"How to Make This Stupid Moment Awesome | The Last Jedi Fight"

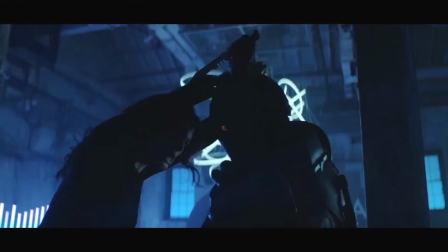8:09 What I do like about this fight is that she uses an X block, which uses two arms to block the knife, and then pays the price for it by getting her wound squeezed.
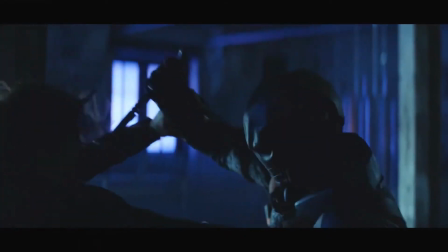8:17 So the next time she blocks, she does it with only one arm. This shows adaptation and intelligence in the character, which is fantastic.
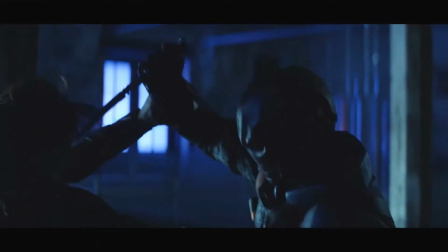8:24 She did one thing and it worked for blocking the knife, but didn't work for keeping her safe. So the next time she blocks a knife, she does it a different way.
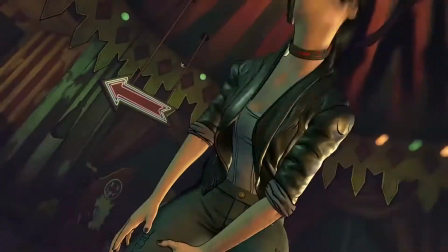8:31 In Batman The Enemy Within, from the Telltale series, the Joker fights Selina and does the same weapon drop and slashes her in the leg.
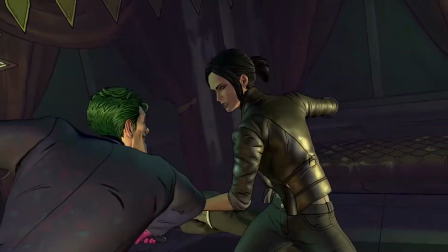8:39 I appreciate that with the Joker it's important to show this insert shot of how much he's enjoying this, even though he just got punched in the face.
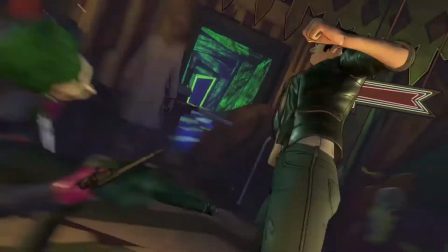8:47 I said we were going to ignore camera movement for the most part, but I do need to point this out. Yeah, we cut away from a wider shot and show him laughing, but then when we come back,
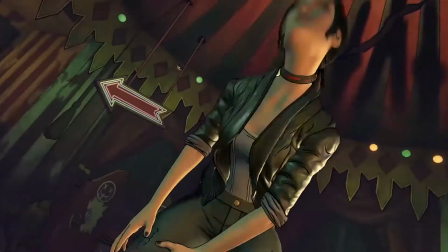8:56 we come back to just the knife and two hands, so it's obvious what's going to happen.
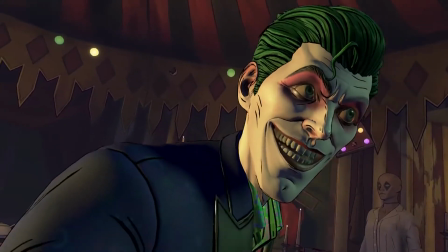9:01 It is very in character for the Joker to do this kind of thing because the weapon drop is basically a trick.
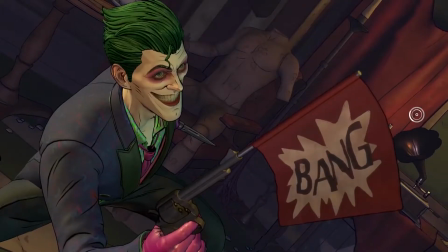9:06 This is probably one of the Joker's moves that he enjoys falling back on, is letting somebody block the knife strike so that he can drop it and slash them.
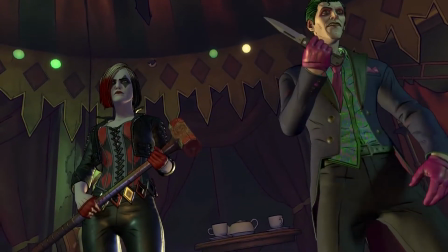9:14 Maybe he's laughing because he got punched in the face, but maybe he's laughing because he's successfully set up this move.
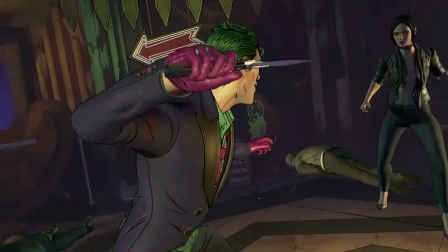9:19 What does suck about this though is she grabs the knife hand and then punches him in the face, and then what does she do with her free hand?
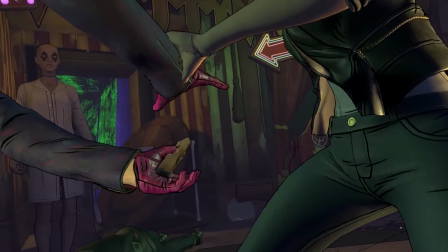9:25 She just stops. She stops punching him. She doesn't try to move. She doesn't do anything with the hand that she's grabbed.
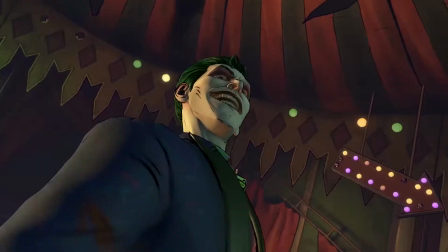9:30 She just kind of pulls her hand way back behind her so that the Joker has ample time and opportunity to do this.
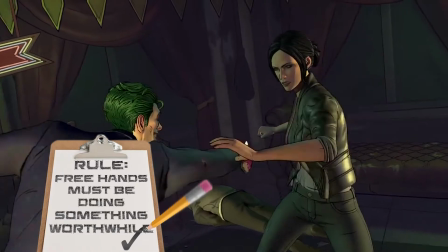9:36 In order to pull off a weapon drop successfully,
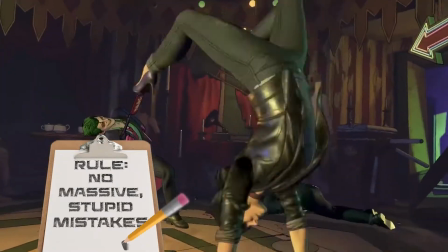9:39 it has to happen without the protagonist making some sort of massive obvious mistake or standing still and becoming a statue.
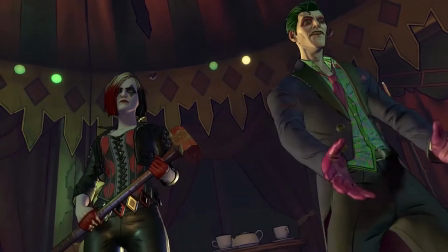9:47 And how do we do that? Well, let's find out how we do that.
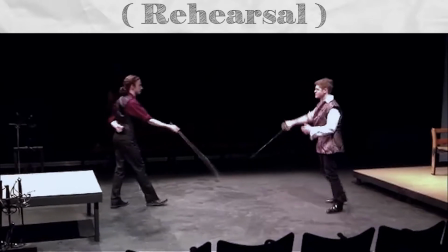9:50 So here's my fight choreography in a stage production of Mercutio and his brother Valentine, a Canadian play.
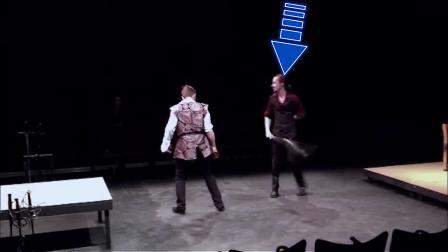9:56 These characters are doing a best 2 out of 3 sparring session. Valentine just scored his second point and has shown so far that he is the better swordsman.
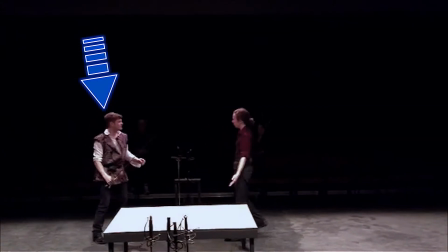10:03 We can't have Mercutio be so good that it doesn't make sense for him to be killed by Tybalt.
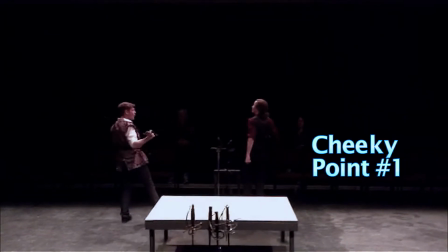10:09 We need him to succeed in this fight because that's what the script calls for.
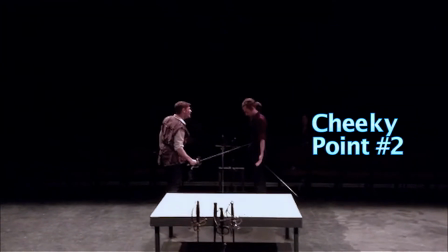10:12 But we also need him to win in a way that doesn't make it unbelievable for Tybalt to best him later on in the play.
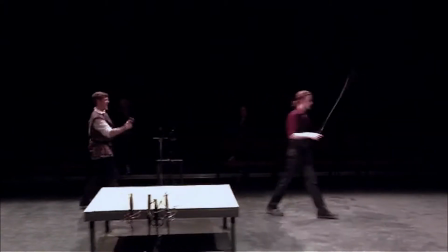10:18 Now there's stuff we need to establish. First, we need to establish a pattern.
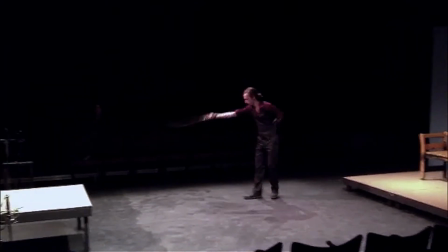10:22 And establishing a pattern is how we're going to make the audience not see the sword drop coming,
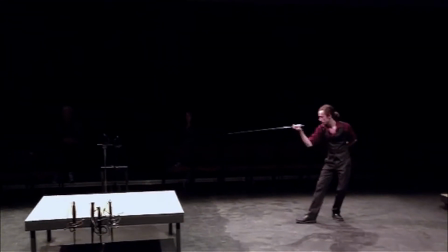10:28 but also how we're going to make it believable to the audience that Mercutio wins this fight.
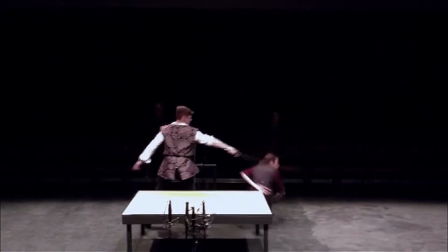10:32 This is a rehearsal so not everything is timed the way it will be in the actual performance.
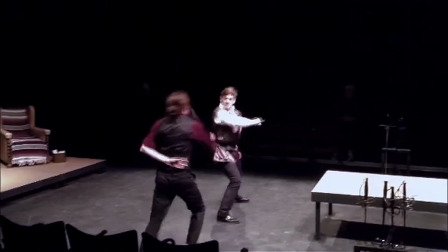10:38 They've still got a little work to do and that's fine, but they were told that when this hit and block happens to hold it for just a beat.
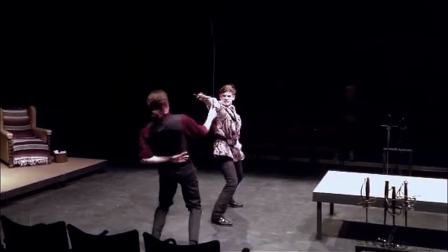10:45 This is happening at the beginning of this section of the fight, not later on, not right before the weapon drop.
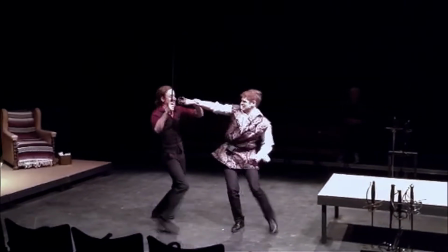10:51 This gives the audience a clear image at the beginning so that when the fight ends there's a feeling of connectivity from the beginning and the ending of the fight.
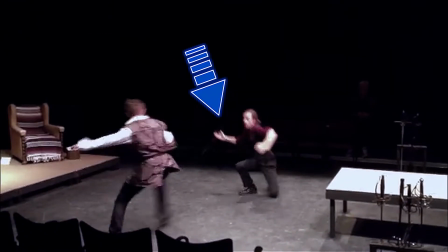10:59 Valentine switches the grip on a sword. We're making a pattern of him being able to switch grips with the sword to try something different.
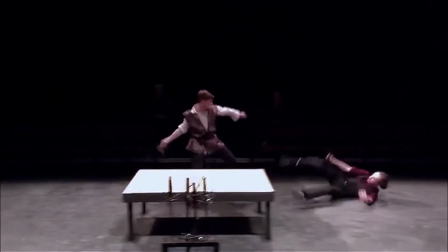11:06 One thing the actors had to work around, which they did a great job of, is you can see the actor Rob Elliott hits his sword on the platform here,
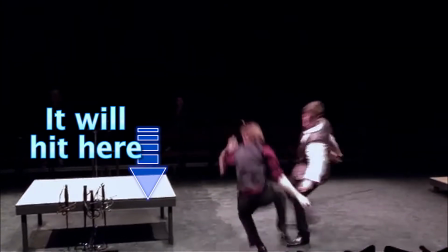11:13 and that's a part of it being narrower than we expected on either side of the platform.
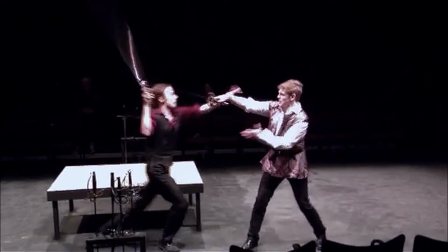11:18 So that's why it looks like he was too late getting up there. But after some rehearsals and during the shows, it always went off without a hitch.
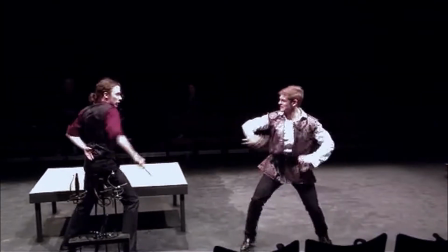11:25 And every time you did it, it was fast and accurate. And now where are we? We've got the same visual of the position we had at the beginning of this section of the fight.
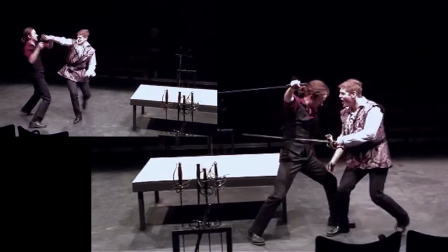11:32 Remember this part here? But this is one too many times for Valentine to go for that grab.
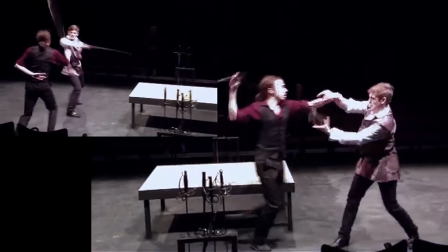11:37 We've established a pattern of him wanting to grab. He's always trying to grab and create his own openings.
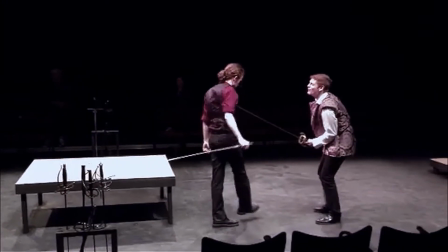11:42 But when he does it one too many times, and it should feel to the audience like, we know he's going to grab, this shouldn't work.
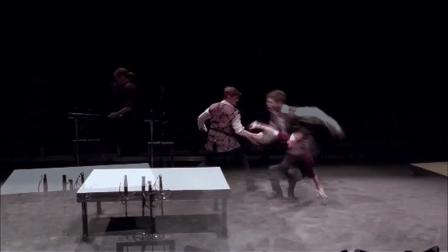11:49 It doesn't work. He still goes for the grab. And when he does, we don't get a grab and then a pause.
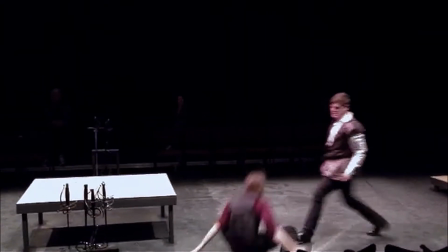11:54 We get, as that grab happens, immediately Mercutio drops the sword.
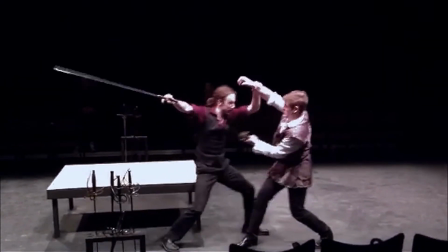11:59 Mercutio knows what's coming because there's been too much of a predictable pattern now. Draw out the right moment.
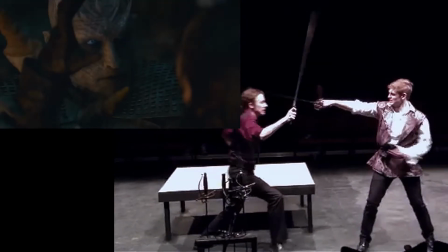12:07 Don't draw out the moment of the weapon falling. The longer it takes to fall, the more time it feels like there is for the opponent to counter it.
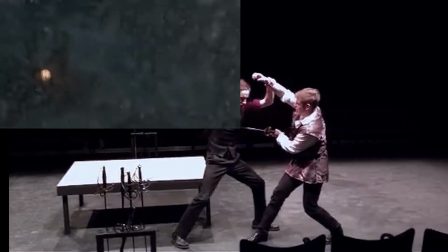12:14 The last thing you want is for the person to win the fight, but then for the audience to feel like they didn't really win?
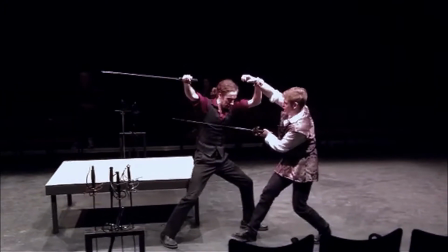12:20 It was more that you cheated as a filmmaker because the script said they were supposed to win.
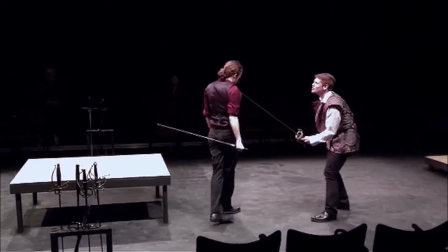12:25 Instead, let the fall happen at speed and draw out the moment of consequences.
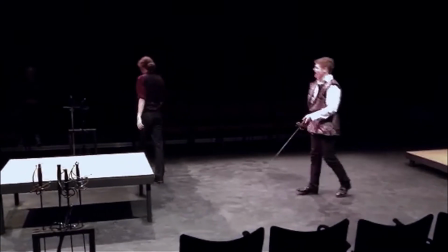12:30 By drawing out the moment after the weapon falls,
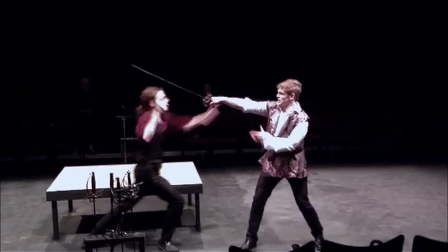12:32 you give the audience time to catch up to the action and be wowed and emphasize a moment of triumph rather than a moment of waiting to see if there's going to be a counter.
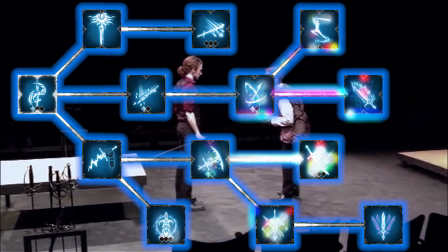12:41 I am using the skill tree technique because Mercutio has had his arm grabbed multiple times in the fight, but every time he's done something to counter it, it hasn't led to a point.
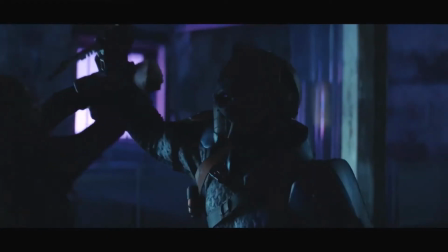12:50 It's been more of a defensive move, so I'm able to show the sly intelligence of Mercutio compared to Valentine, who is a very academic character.
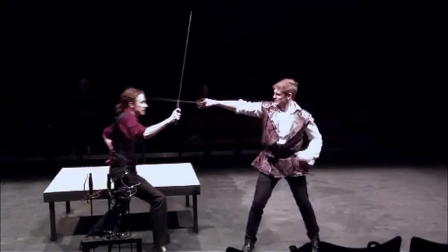12:59 Suspicion of a move that's inconsistent with the rest of the fight is a major reason weapon drops seem so predictable.
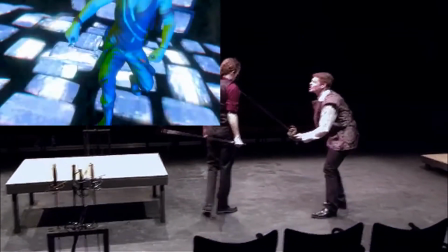13:06 A couple of things that I did that you don't need to do to have a good weapon drop, but that I think really helps sell it and elevate it to the next level.
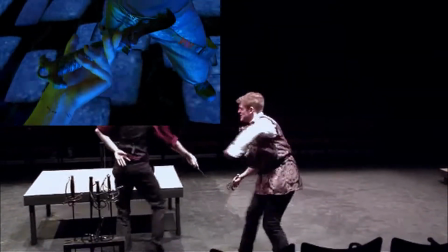13:14 Valentine doesn't grab the arm and hold it still where it is. He's not gentle about it. He grabs the arm roughly and moves it up into the air.
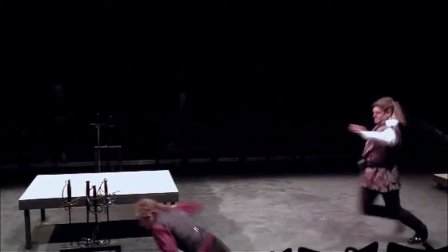13:21 You can clearly see that he's trying to create an open ball.
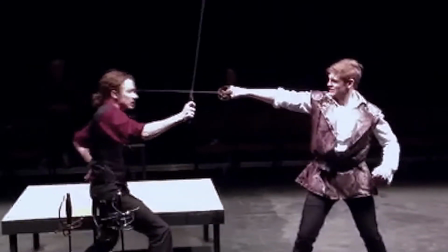13:25 This is difficult to do and does require some practice because if the actor playing Refusio doesn't time his drop right,
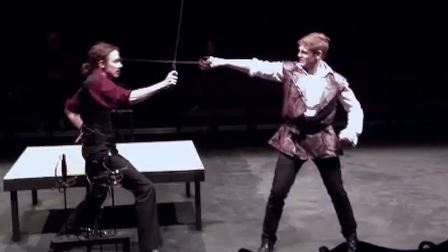13:31 it'll affect the trajectory of the sword and it might be difficult for him to catch. However, all he has to make sure to do is drop the weapon before
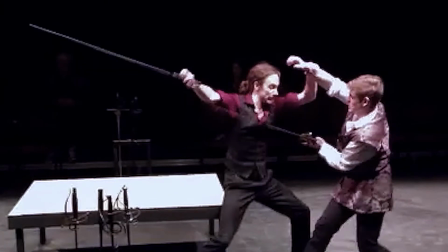13:39 his wrist is grabbed and this actor managed to do it correctly every single night.
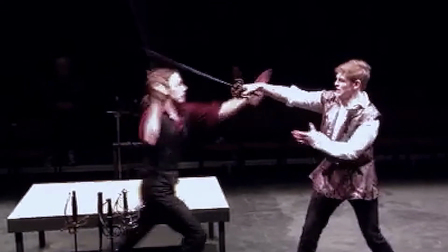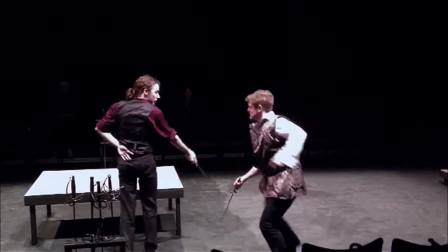13:49 But what's Valentine doing? He goes for the grab and he's doing his own thing. He's switching grips.
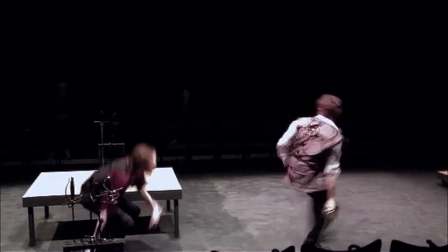13:55 His movement to go from a regular grip to a reverse grip is the reason he doesn't strike Mercutio and win.
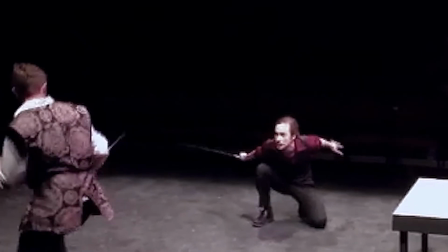14:03 It's the reason he's not faster. It's the reason there is that little blip of time for Mercutio to pull this off and it's important to have that excuse.
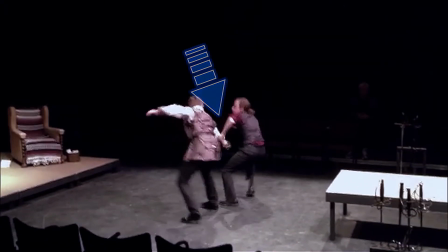14:11 Since there's no pause at the grab, Valentine doesn't have the opportunity to let go of Mercutio's arm and do something else with that hand.
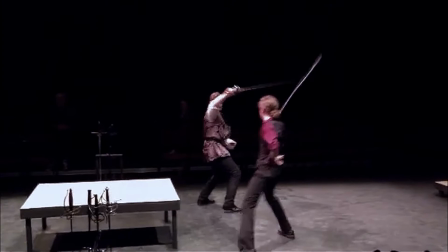14:19 By the time he would do that, the weapon drop has already happened and hit him. He's actively doing something the whole time.
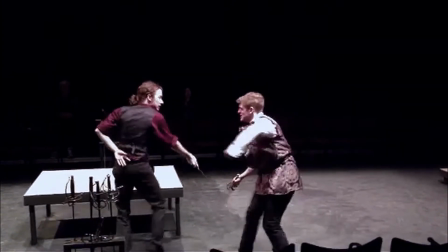14:24 He's lunging in, moving his arm, and switching the sword grip all at the same time.
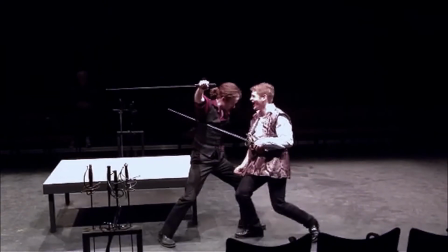14:29 So when the audience is watching the things Valentine's doing, expecting him to do the next move, and it turns out that Mercutio's one doing the next move and gets it.
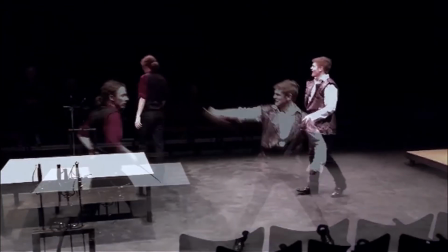14:37 It seems that much faster. Look at these lines for this final position.
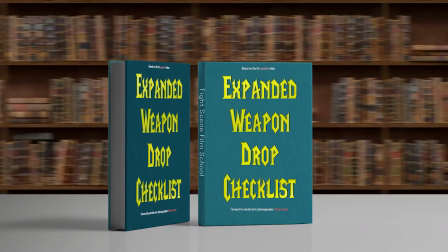14:45 If you think the checklist worked and you want it for yourself, I put a link to my own checklist in the description, so go ahead and download it.
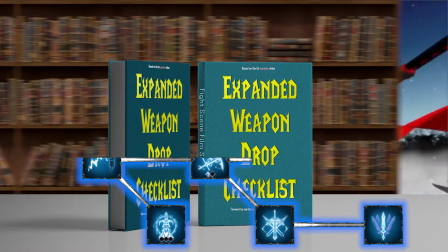14:52 And it's more than just the list, I also expand on some of the ideas. If you want to learn more about the skill tree technique, click this video here.
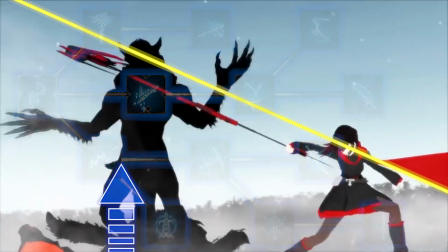14:59 And if you didn't notice all of the gorgeous parallel lines in the final position of the fight scene,
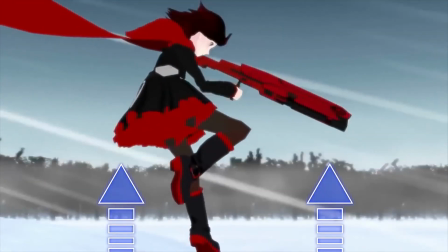15:04 then you need to check out this video about using lines in fight scenes to create a sense of aesthetic beauty.